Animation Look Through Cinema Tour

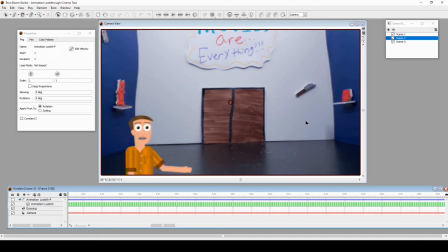And then that's when I put in the cell phone holder that had my cell phone. And I had a special device that I could press a button and it would take pictures.
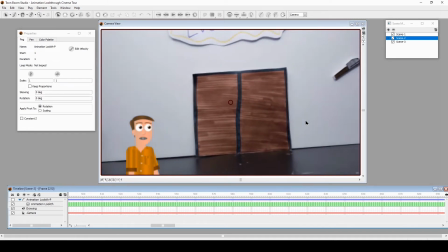So I just made a special rig for that. In order for this to feel like we're not only in here, we're here stop motion animation wise.
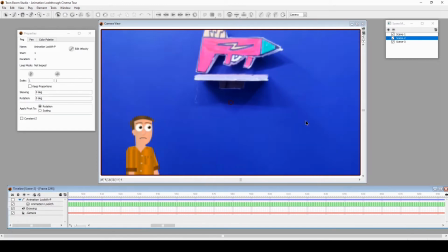It's not digitally moving around. It's done in stop motion. And I have my phone.
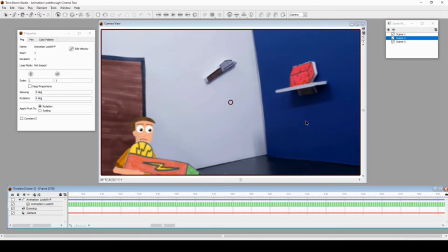And it was interesting. This was an interesting shot to do. Have the vehicle move through stop motion at this point, especially the climax.
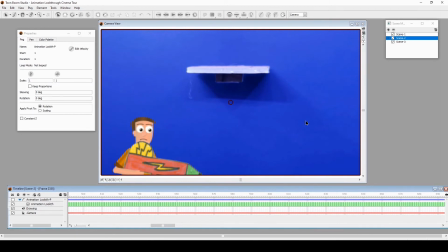And this prop. Yeah, that was in there. But then when he got it, I think I scanned it? No. I photographed it.
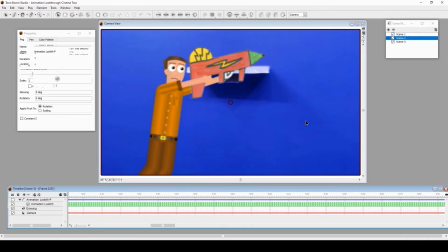Photoshopped it out, brought it into Toon Boom, and now he has it. So, stop motion to him. So there you go.
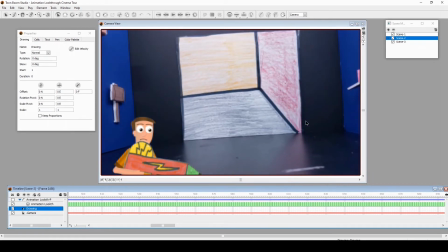Moving around. There you go. So that's the problem. The problem was too simple, but I still like it.
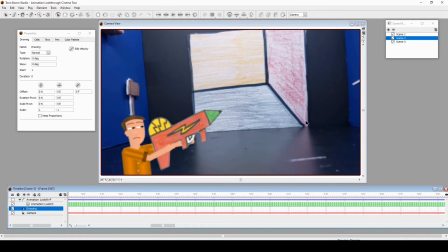Now he's getting himself ready. He's getting ready for a battle with this prop that's apparently real now. Here comes another tough part. Yeah. First of all these characters were not built to walk. None of them can walk.
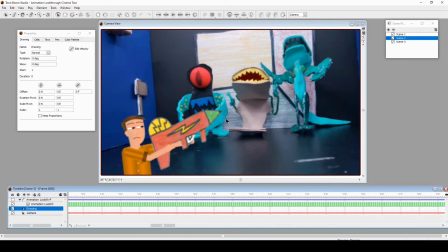This one's a fin, this one is just a pair of legs, and this one is just like floppy legs. So that was difficult.
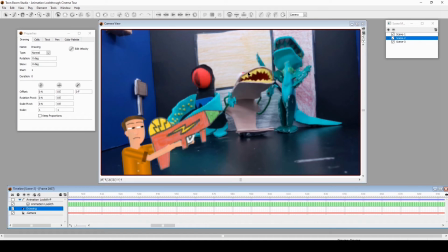Another thing, this obviously it's just flat. So how are these characters going to come in?
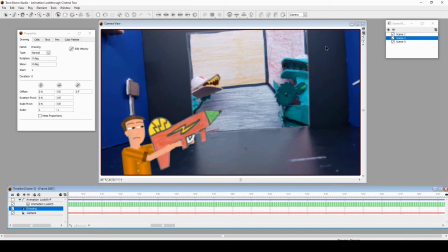I just animate them coming in like that. Then I took a frame of this wall and just put it over it.
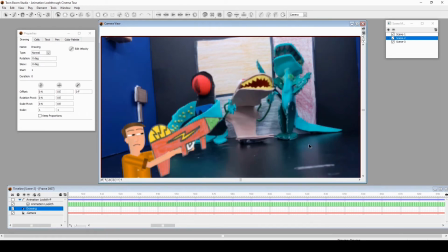So that's why you can see right here, pop. They just pop in. So that was some.
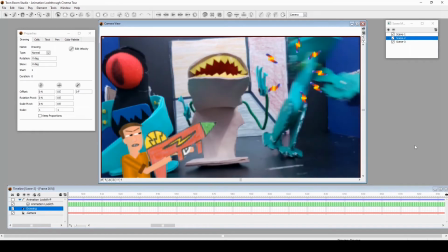This kind of thing takes problem solving, and I love it. If this was CGI, it could have taken longer, but obviously it would be more natural.
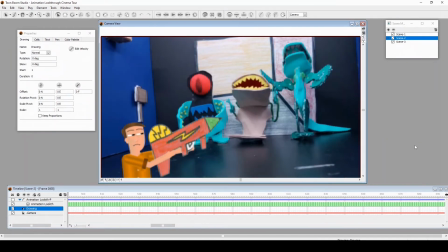But there's charm to this. Beautiful, like rustic charm. sloppy charm.
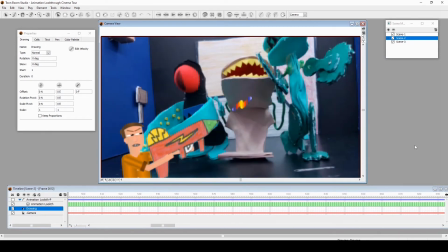But yeah, so they had to all wobble in, and they really couldn't fight each other that well. And that's how this plan went.
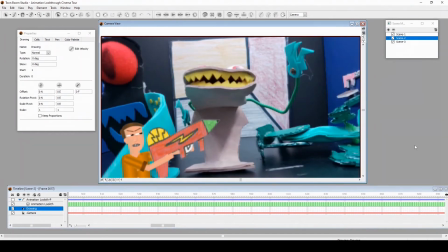It was like, boom. This was all improvised too.
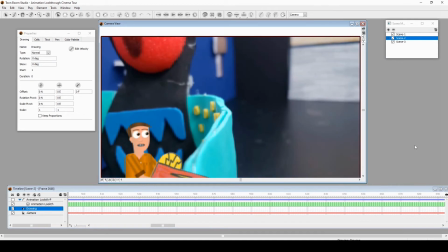Like I didn't storyboard this. I had it in my writing, but it's just I didn't know how to really set up the fight scene here. I didn't know how good the puppets were going to be, so I left it blank until I got to it, and all of it is like improvised.
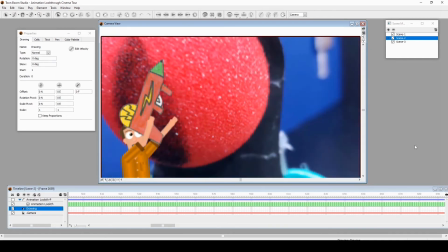The stop motion first, and I animate to it. It's like, okay, let me shoot him with this, shoot him with this.
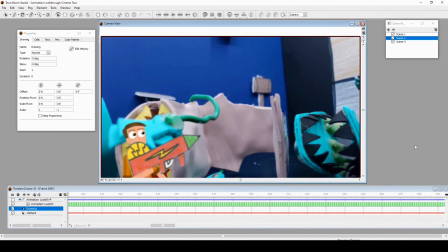And the way they're fighting each other, they're just on the floor because none of them can stand up at this point. I like that part.
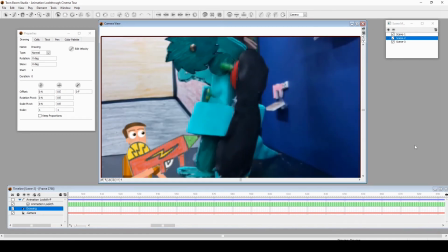They're just dragging each other along. Oh, that was a good turn.
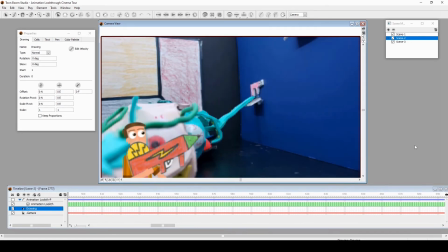Boom. Again, while they're fighting each other, I'm blasting them.
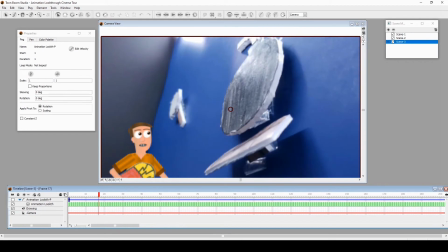Now they're just fighting each other. Somehow that bomb is still attached to the shelf, even though the shelf is just tilted.
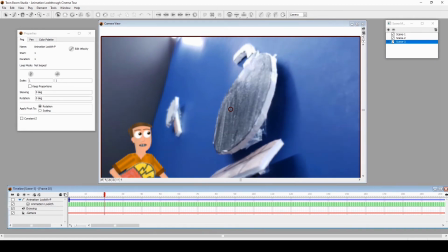It's just tilted, and it's just a flat bomb, but since it was a prop bomb, it could be a real bomb, so
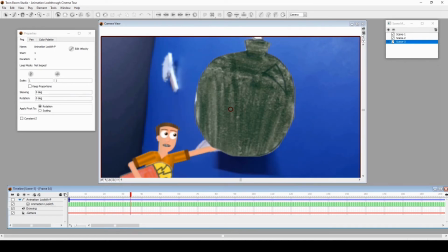again, it's there, and then boom, it's a scanned image into Toon Boom.
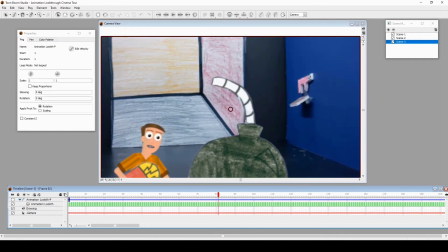Boom, I have it there. I was like, oh, got it. It's still wiggly, and oh, he got me.
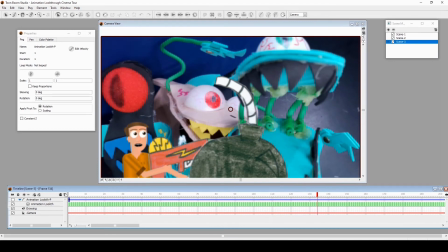One of the props got me. All of them are after me. We're up in the air. I hope I implied that he lifted us up through the butt.
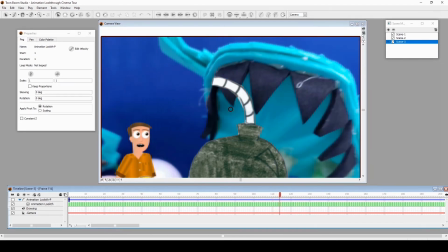Like he bit us. Okay, now we're going up. We're going up. Up. There, we're up.
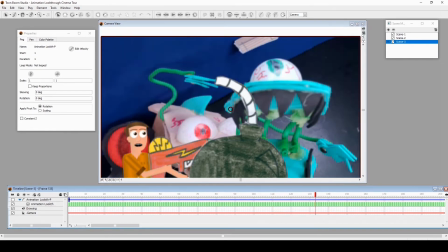I don't know if the background can show it or how it looks, but it still worked.
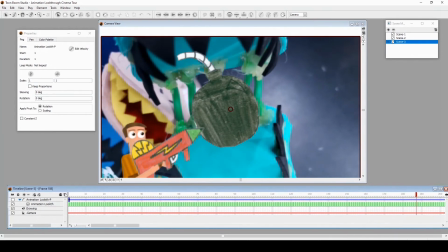Then I put the bomb there, and I lit it by shooting it, and that was clever. Boom.
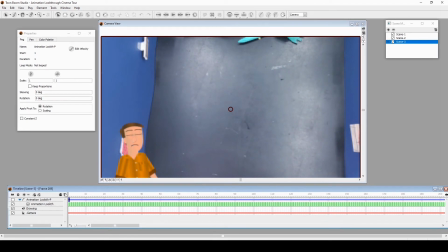Digital explosion. I was holding this up, so I was just holding up the camera rig to this, and there we go. It was like, oh no, I want to end this.
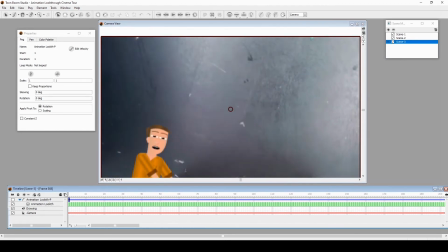Oh, boom. And I didn't know how many frames I needed to have the fall down, so I just like click, click,
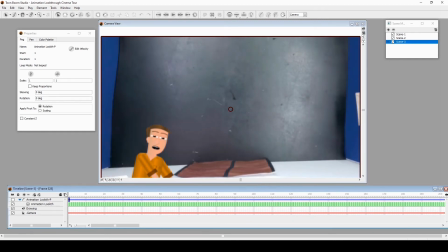click, click, click, click, click, click, click, click, click, click, click, click, click frame, click frame,
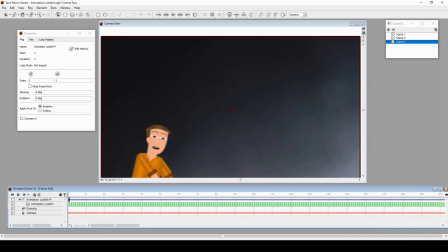click frame, click frame, boom.